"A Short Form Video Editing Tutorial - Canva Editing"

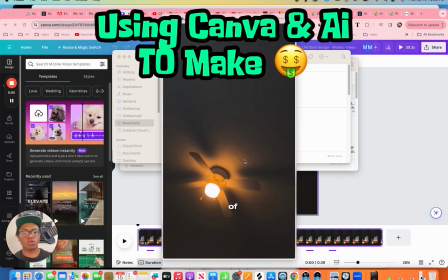0:00 I want to show you a little bit on how to make your videos pop a little more, and I'm going to show you some of the stuff that you're going to learn in the academy. So right here is my short form video. You're going to learn how to put stuff together. I already have it chopped up, a few different scenes, little color grading.
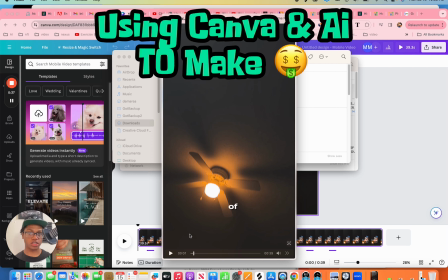0:15 You already have storytelling going on, and I have my voiceover already going on. So here's what we have.
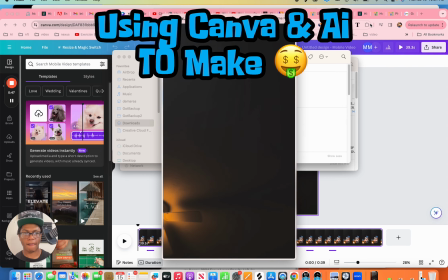0:21 Business. Why, you ask?
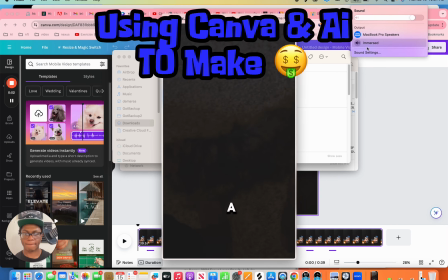0:23 Well, it's because I spent over 50 hours a week running in a circle and mentally broken all because I had to handle my responsibilities.
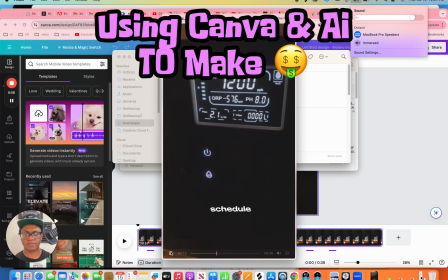0:31 So 5 hours on social media on my own schedule is nothing. See, a lot of you could be doing exactly.
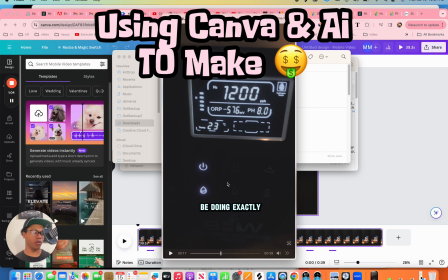0:36 So you see, it's pretty decent. The voiceover, it could have been better, but I just want to get some uploaded. I like to make sure I'm storytelling, so it's enticing emotion, pushing on pain points, but I also like everything to be, on point.
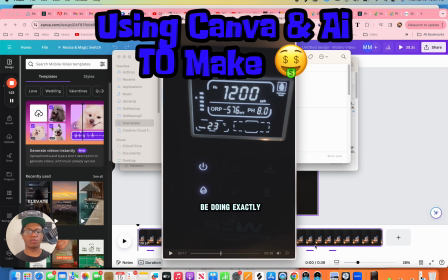0:53 So I could have made that voiceover a little better, but you see here it's not popping just yet.
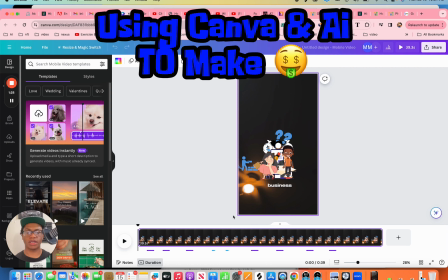0:58 So what I did was I put it in Canva, and you're gonna see little aspects that I use.
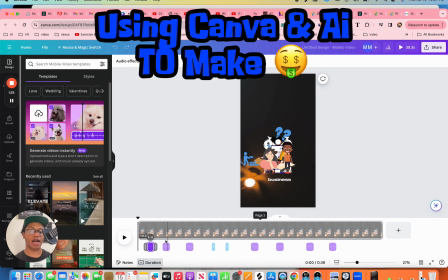1:06 So first, you're gonna hear the sound. So I'm just going to start with that. But I usually put this when I already put the images. So first, you're gonna hear every time an image pops up, you're gonna hear some sort of noise, ding.
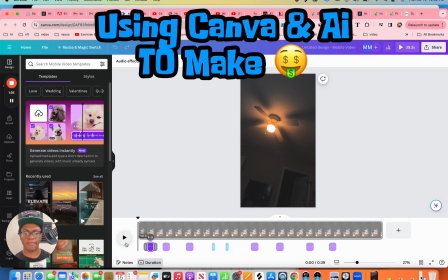1:22 A whoosh is another effect they call it. So you're gonna hear it, and it makes that image pop. And another thing to take away from this is I shot this on my iPhone, but I shot it in cinematic mode with a low exposure because I wanted everything that I added to it to pop more.
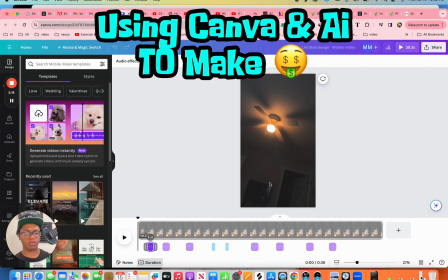1:41 So you're gonna see the captions pop through a little more. You're gonna see the images pop through a little more. So that's why I recorded it in a low exposure. So you're gonna hear the pops that are gonna give it a cinematic feel. I also have a inspirational and instrumental, and I use Splice.
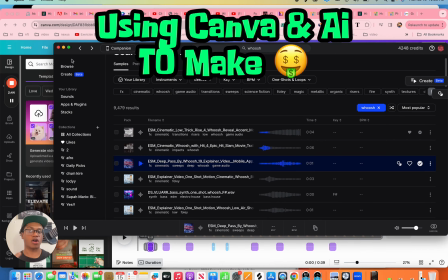1:59 Splice is right here. So I use Splice to get all my sounds. You can use a lot of places.
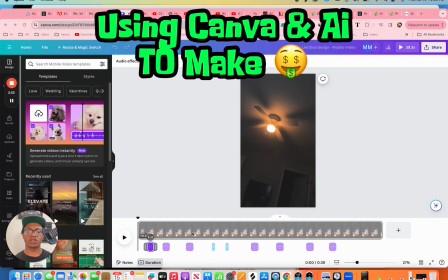2:05 And then it's gonna be the images. So when it comes to an image, I'm just storytelling. So we can actually, so we don't hear it, we can just scroll through. So you see I'm storytelling. So if I say, I usually put a minimum of 5 hours in my business. So you see a business and you see a clock.
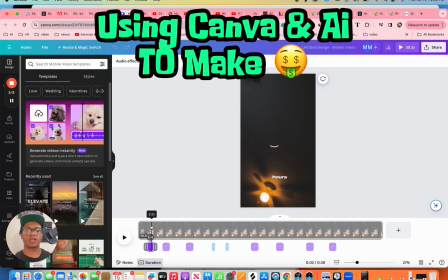2:22 So I just pretty much storytell with what I'm saying, so you can see a visual of what I'm saying. So to keep it simple, you just have to be creative. Why do you ask? It's a person that's looking like he's gonna ask a question, or he's asking a question, and so it's real simple.
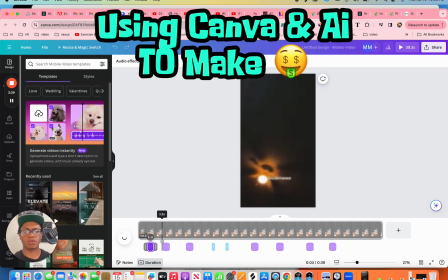2:39 But what makes this move a little more is the animations that I use.
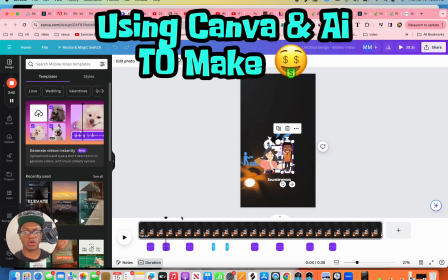2:43 If you want to see your timing, so you can make sure you can trim it, put it where you want it, you just right click,
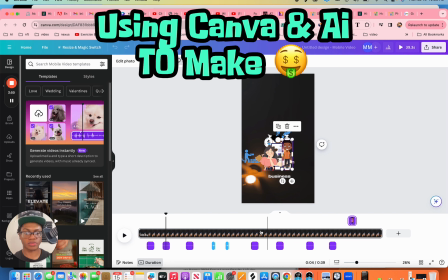2:49 you go to show timing, and it's going to show you where each and every one of these logos are at, and you can move them around when you want them. So you're going to see just stuff where I'm telling a story is going with my caption.
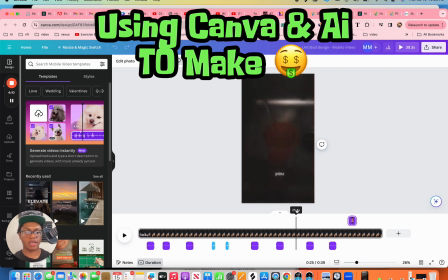3:08 Your B-roll, which is my video that I have planned, should tell a story as well, something that's aesthetic. So you got to keep all that in mind. Yes, I'm actually a film grad, so, and I've been doing video for a while, so this comes natural to me.
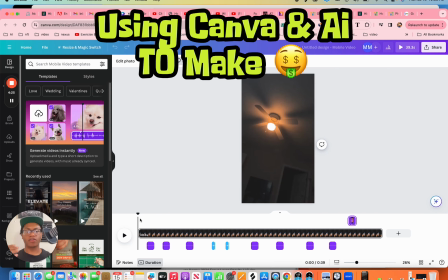3:26 But after a while, you're gonna understand. So we're gonna play it, and you're gonna see everything that I mentioned and why it pieces all together, and it will improve your watch time as well.
I usually put in a minimum of 5 hours a day in my business. Why, you ask?
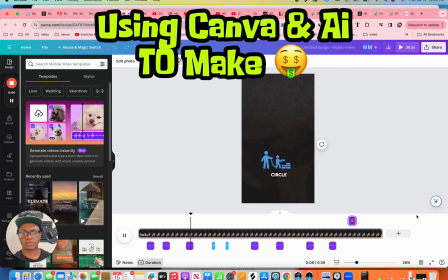3:42 Well, it's because I spent over 50 hours a week running in a circle and mentally broken all because I had to handle my responsibilities. So 5 hours on social media on my own schedule is nothing. See, a lot of you could be doing exactly what I'm doing.
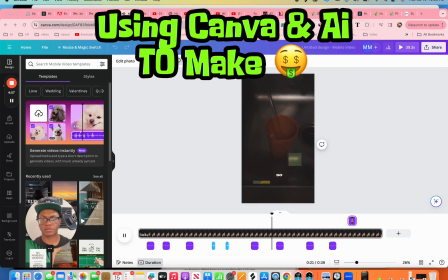3:57 You just don't see it. You don't understand. You've bought so many items all due to seeing something on the internet.
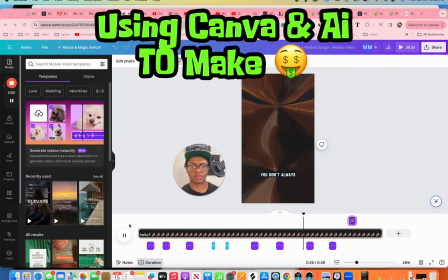4:03 You don't understand. You don't always have to be the consumer. You can be the supplier.